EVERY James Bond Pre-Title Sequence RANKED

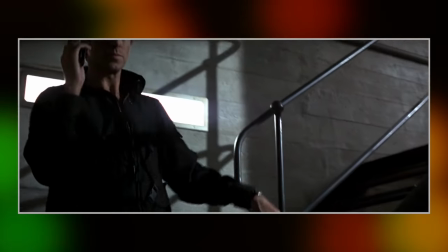1213s
Fortunately for him, this sequence features many a shot of the man looking so damn cool,
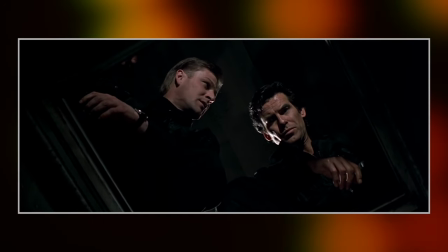1218s
sneaking around a Russian chemical facility on a mission with Sean Bean's 006, giving us something that we'd previously never seen before in the series,
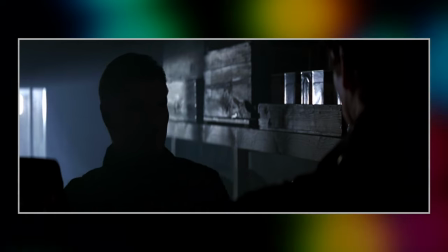1225s
007 teaming up with another 00 agent and out in the field together. The camaraderie between the two provides some nice moments of wry humour,
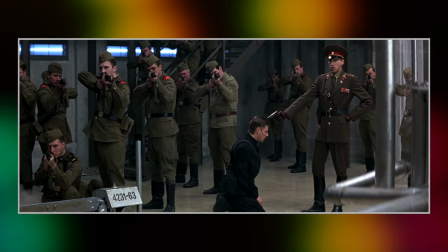1233s
much needed as things do get quite serious when Bond's friend apparently gets his brains blown out in the opening scene.
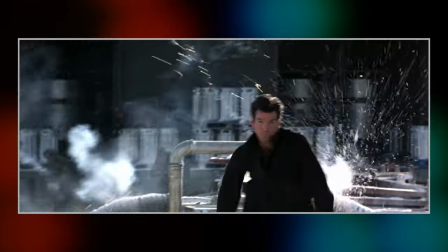1238s
There are some great tense moments, and the action is an awful lot of fun as Bond races to get to the plane in time to make an escape.
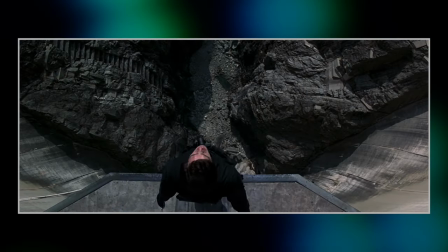1244s
Most of the time you'd be satisfied with just one standout stunt in one of these sequences, but here we're treated to two.
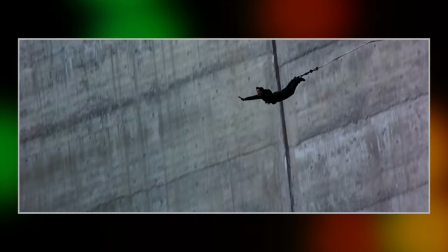1250s
The bungee jump that immediately opens the film is breathtaking and a real marvel, perfectly filmed, and how the sound just disappears as the man falls.
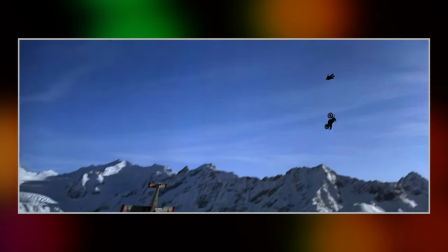1258s
It gives me goosebumps every time I see it. And then the whole sequence ends with a brilliant dive after a plane over a cliff.
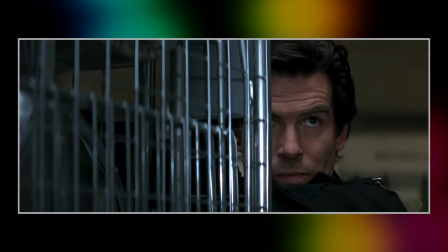1263s
It's a pair of stunts that provide a great pair of bookends to the main body of the action
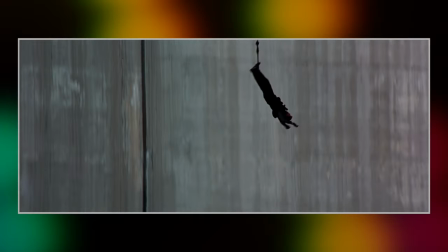1268s
as well as a bit of clear Escalation like did that bungee dump take your breath away?
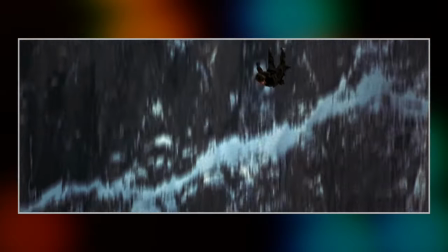1274s
Well here it is again without the bungee How's that breathing going for you now?
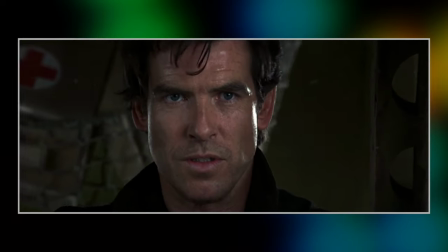1278s
Now this is not to take away anything from the brilliant effects work during the sequence But the fact that there are some more obvious special effects at
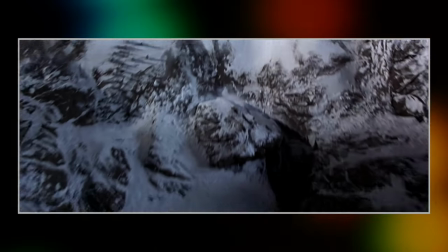1285s
play as bond flies down and gets into the plane It kind of lacks some of the awe you have when you're seeing something like the opening
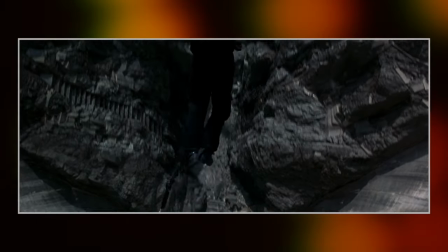1292s
bungee jump like that is my preferred stunt of the two, but hey,
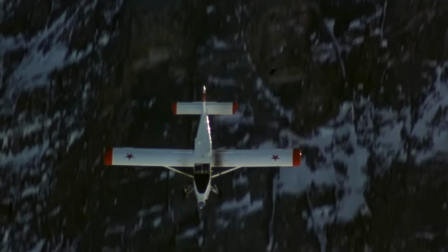1295s
I'm not expecting them to throw a poor stuntman off a cliff without any security after an empty plane amongst Rocky Mountains for real,
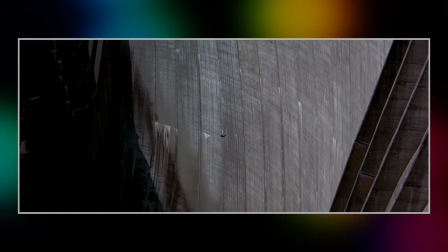1303s
I just think that the bungee jump slightly apes the plane dive stunt for spectacle.
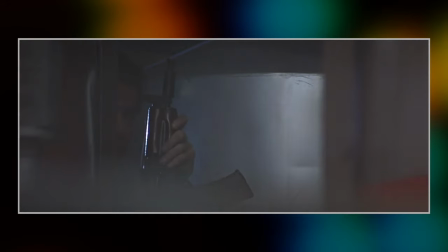1308s
Still, this is a ridiculous quibble that I'm even bringing up because I love this whole sequence, it's wonderful and a glorious opening to my favourite Bond film.
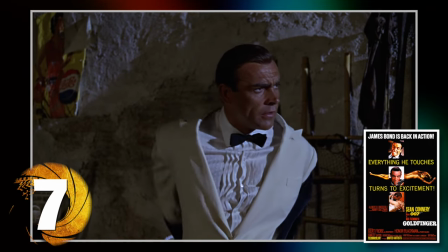1315s
Definitely one of the more iconic ones here, and certainly the one that set the tone for what an audience would come to expect from these teasers.
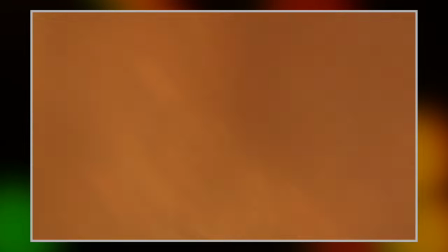1321s
Goldfinger opens with Bond at the tail end of a previous mission before we see him become entangled with the main story.
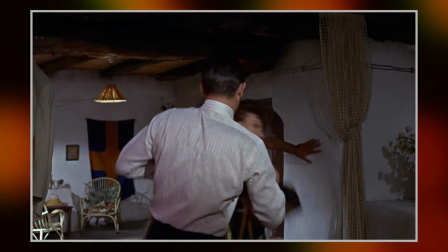1327s
Just the idea to open the film in such a way was such a genius move, it would be nowhere near as impactful if the thing opened with Bond getting a massage on Miami Beach.
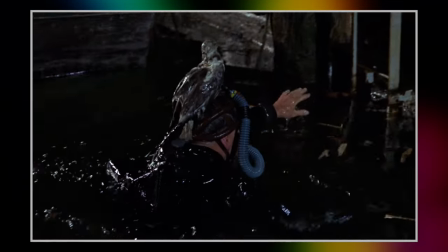1335s
Like, this is like a greatest hits of everything that Bond is known for, and hell, this was only the third film in the series,
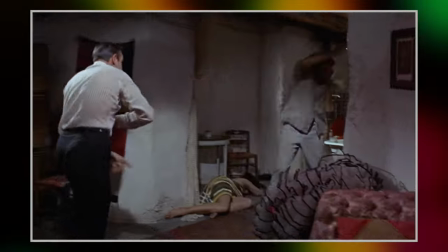1341s
but there's action, humour, gadgets, spectacle, stealth, sexiness, style, and all in around about six minutes,
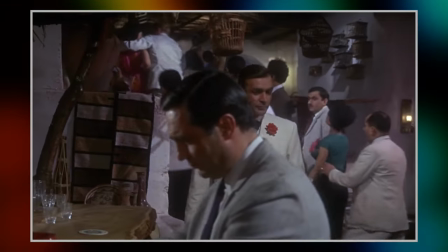1348s
I think the director Guy Hamilton best sums up the mission statement of a Bond pre-credit sequence with this.
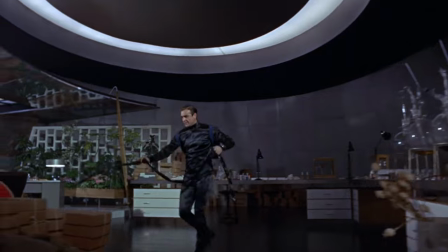1354s
It seemed to me that if we could do the pre-credit sequence,
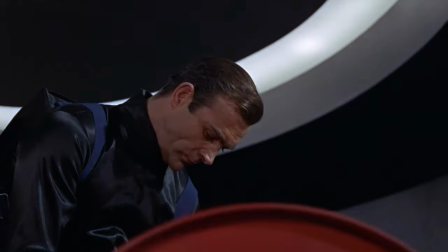1359s
which is a wonderful piece of nonsense,
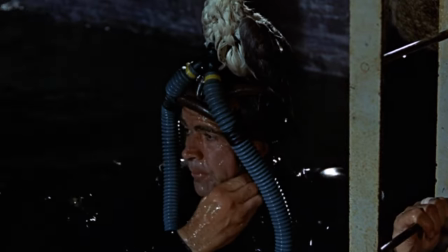1364s
I mean where you can go swimming with a seagull on top of your head and you can unzip your suit and have a white tuxedo underneath,
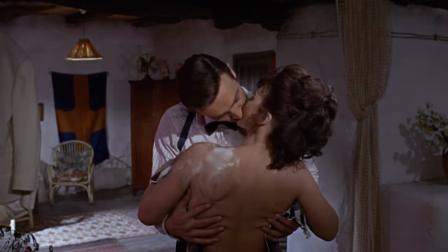1372s
if that makes you laugh, let's all now, after the credit titles, go for a great big ride and have fun."
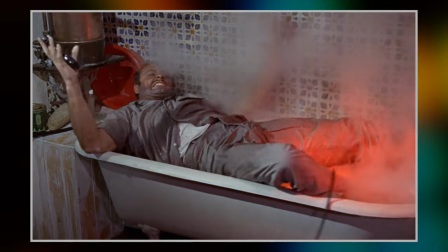1381s
And they certainly achieved that with this. It set a standard that all following Bond pre-title sequences would be judged by.
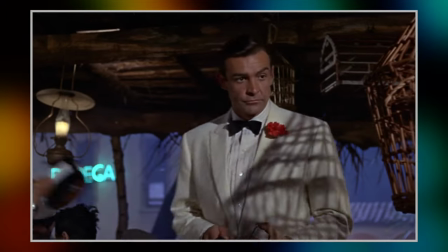1386s
It is indeed the granddaddy of the Bond pre-title sequence.
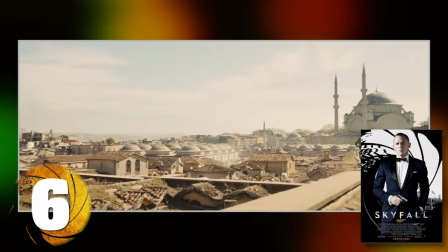1390s
And here we have another Bond's third go in the tuxedo and my favourite of the Craig era pre-titles, Skyfall.
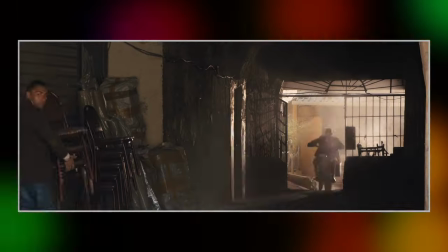1396s
I love this one for its building sense of escalation from cars to bikes to bikes on roofs to a train to a digger on a train.
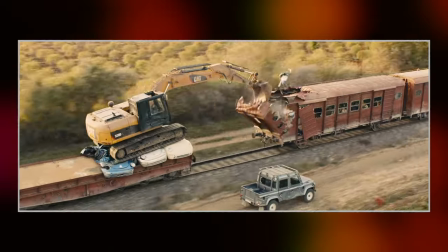1403s
This is a really inventive action sequence and how it moves from one thing to the next so seamlessly is really a wonder to behold.
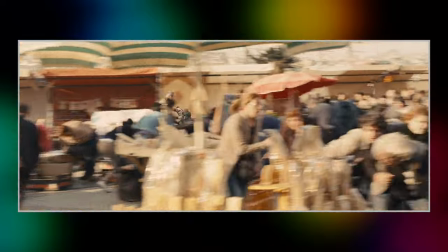1410s
It's saying a lot for how well this is made that I don't even mind that it culminates with a
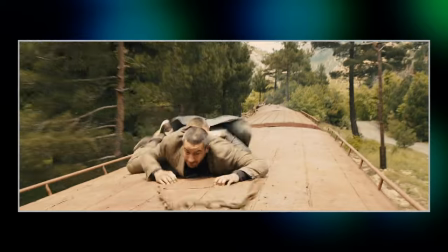1415s
fight on a train in a sequence more than a little reminiscent of something from Roger Moore's Octopussy.
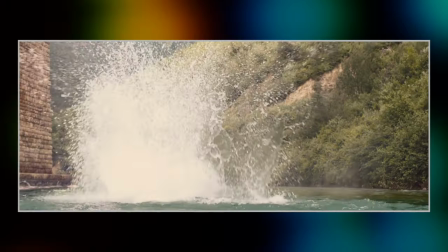1421s
The climax is obviously a more somber one too as the scene revives something else from an older Bond film and presumably ends with the death of 007,
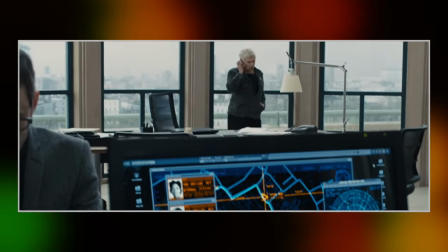1428s
but it is a really impactful opening and sets the stage for both the plot and the character drama that will follow through the rest of the
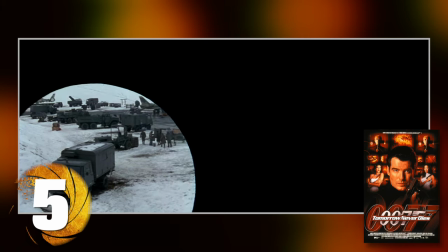1435s
film, one of my very favourites, love it every time I see it. I feel like having this one so high might be a bit of a controversial selection,
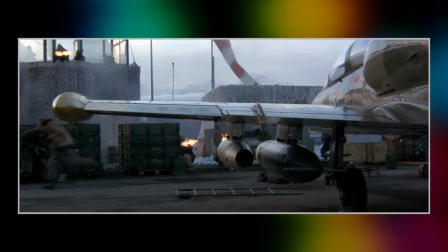1442s
I have heard many a criticism centred around the fact that, yeah, some of the action is perhaps a bit more generic than you might want from a Bond film,
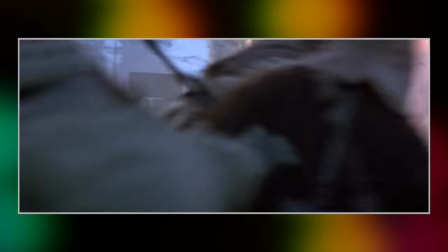1449s
and yes, it is super cheesy in places.
What the hell is he doing? His job.
But who doesn't love eating a bit of cheese every once in a while?